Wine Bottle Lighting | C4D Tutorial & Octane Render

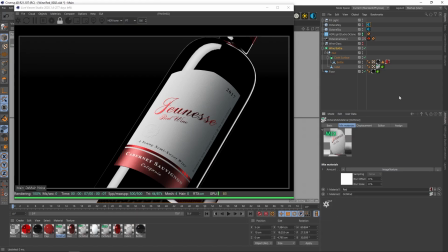In this video, we're going to be breaking down the lighting and texturing of this video so that
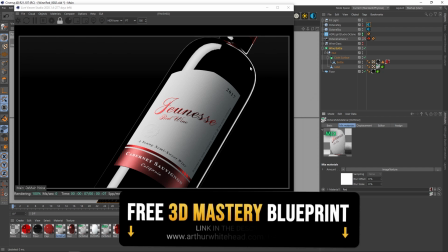you can see how you can put together a wine scene like this.
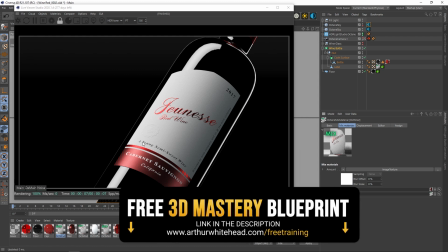So the lighting and the materials are the biggest thing that I notice separates
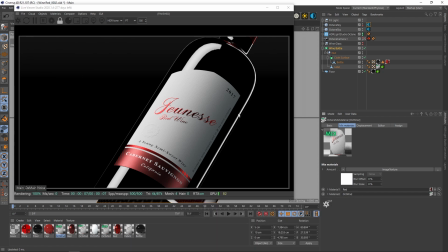really bad wine renders from ones that look kind of like this. And I'm no wine expert or wine rendering expert or anything like that. I just wanted to show people things that they can apply to make their renders in general look better, but also their wine renders.
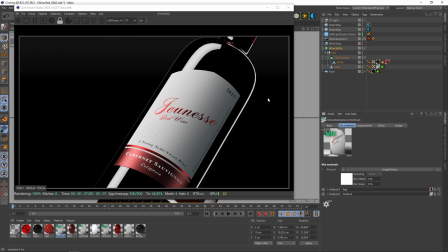So quickly put the scene together with the materials and all that stuff. And I thought I'd show you the things that I did to put these things together.
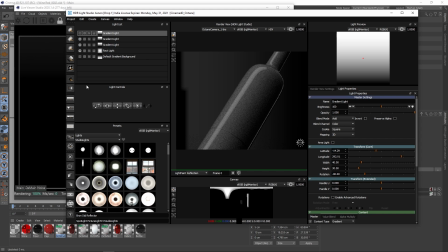So firstly, from a lighting perspective, it's pretty simple. So if I turn off all the lights and start from zero,
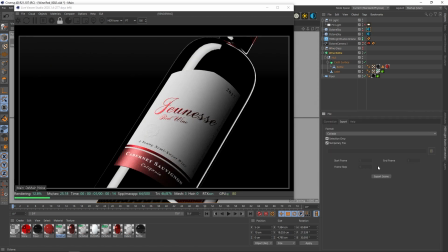you'll see what we essentially start off with, which is black.
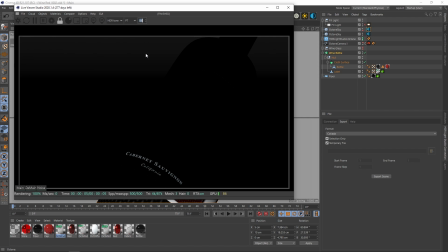We've just got a little bit of a gradient for our background and some illuminated text.
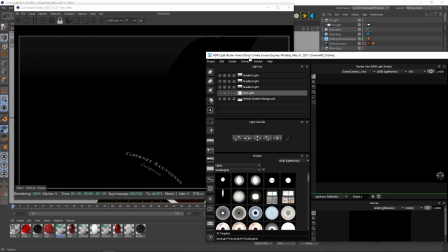But if we start from our lighting here and we go boom, turn this on, it's pretty simple.
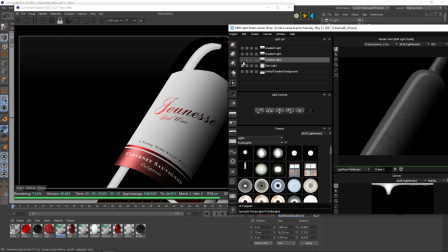Got a main light for the label. We've got a light for the edge over here to define shape.
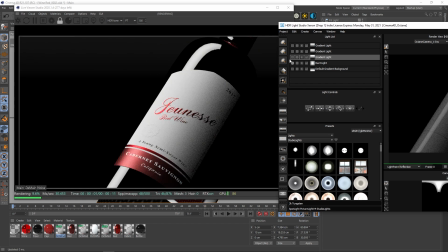Otherwise, this is just fading into the background and you don't know what the shape of the bottle is like. And then we've got another rim light to define more shape for the bottle as well.
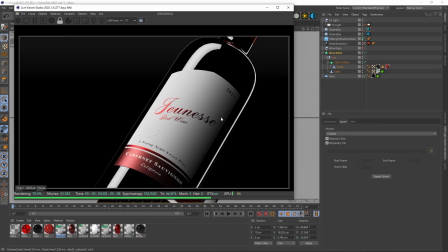And then here, this section here is a little bit dark, so just added in a flat light for an area light inside of Octane to fill in this section over here. And that just adds in a little bit of light. So that's a very basic lighting structure and a very basic rundown.
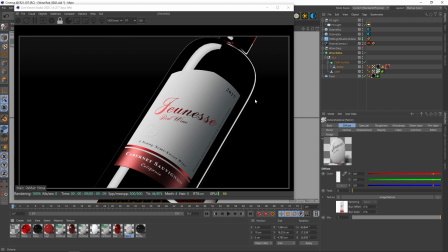And then for our materials, this is very similar to the live stream I did on the gin bottle, where you've got it in layers. So here's our graphic layer, which is just for our plain
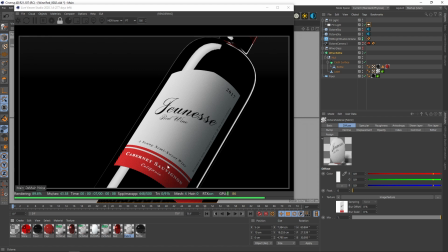graphic and our fabric, and this is mainly the layer for the fabric. Then if we've got a mix material, it mixes our fabric layer, which is this one, and adds on top our red shiny layer here. And then in between that, we've got this mix material.
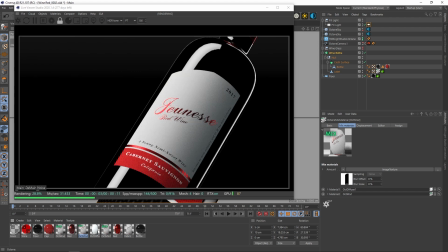So if we add this mix material on top, this mix material adds on our illuminated texture.
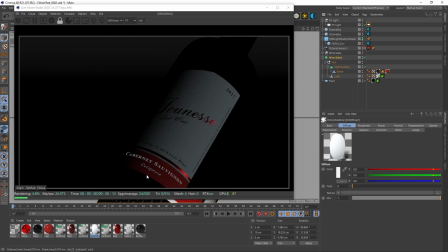So if I turned off all the lighting, you'll see this was without the illuminated text. And we really wanted, you could just do this in Photoshop as well, but a quick way to just make sure like white text like this is always visible is just having an emission texture underneath there,
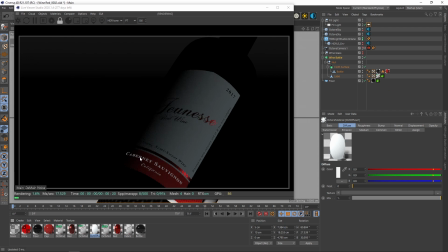and then bloom, there you go. And then on top of that, we've got our red shiny layer here.
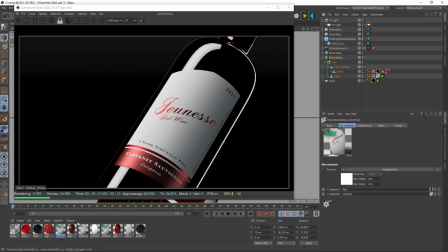So if I turn these lights back on, here you can see our red shiny layer. Without it, it's just like that. And then with this on top, we've got our red shiny layer on top. And then all of those added together, as well as our displacement map. So here, there's no displacement map for our label.
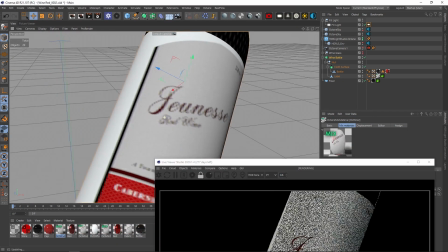So if I get maybe a little bit of a closer look into our label here, take a nice and close look here.
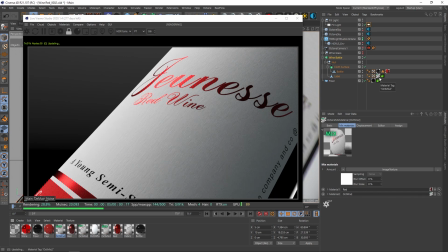That's what it currently looks like. And then if you add on our displacement map, you can see how we get a bit of extrusion going on over here. Also a little thing over there.
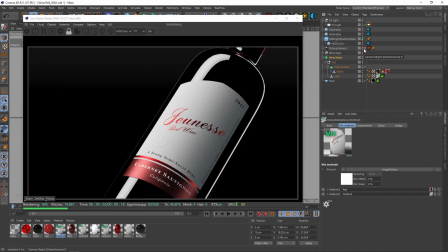And then if you look at the shot, this all these things added up together is what gives you a final shot that looks similar to this.
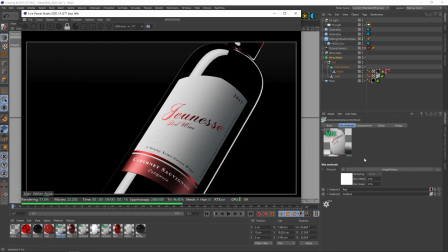So I've gone through all these processes of mixed materials and stuff and a lot of other tutorials and live streams.
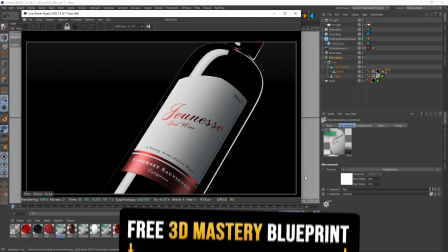Just wanted to give you a basic rundown of how this was made, so you can apply this to any wine or bottle renders that you're doing for you.
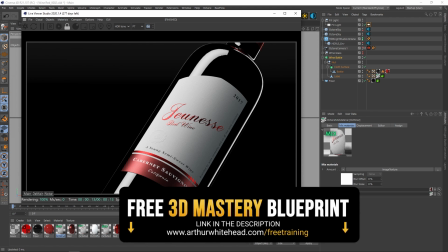So hopefully you enjoyed this very quick tutorial, and hopefully you learned something and can apply it to your work.
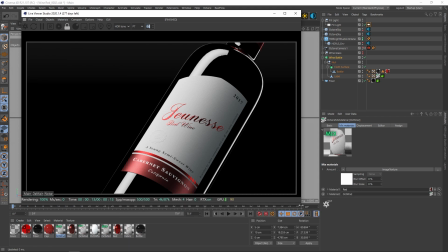Have a good one.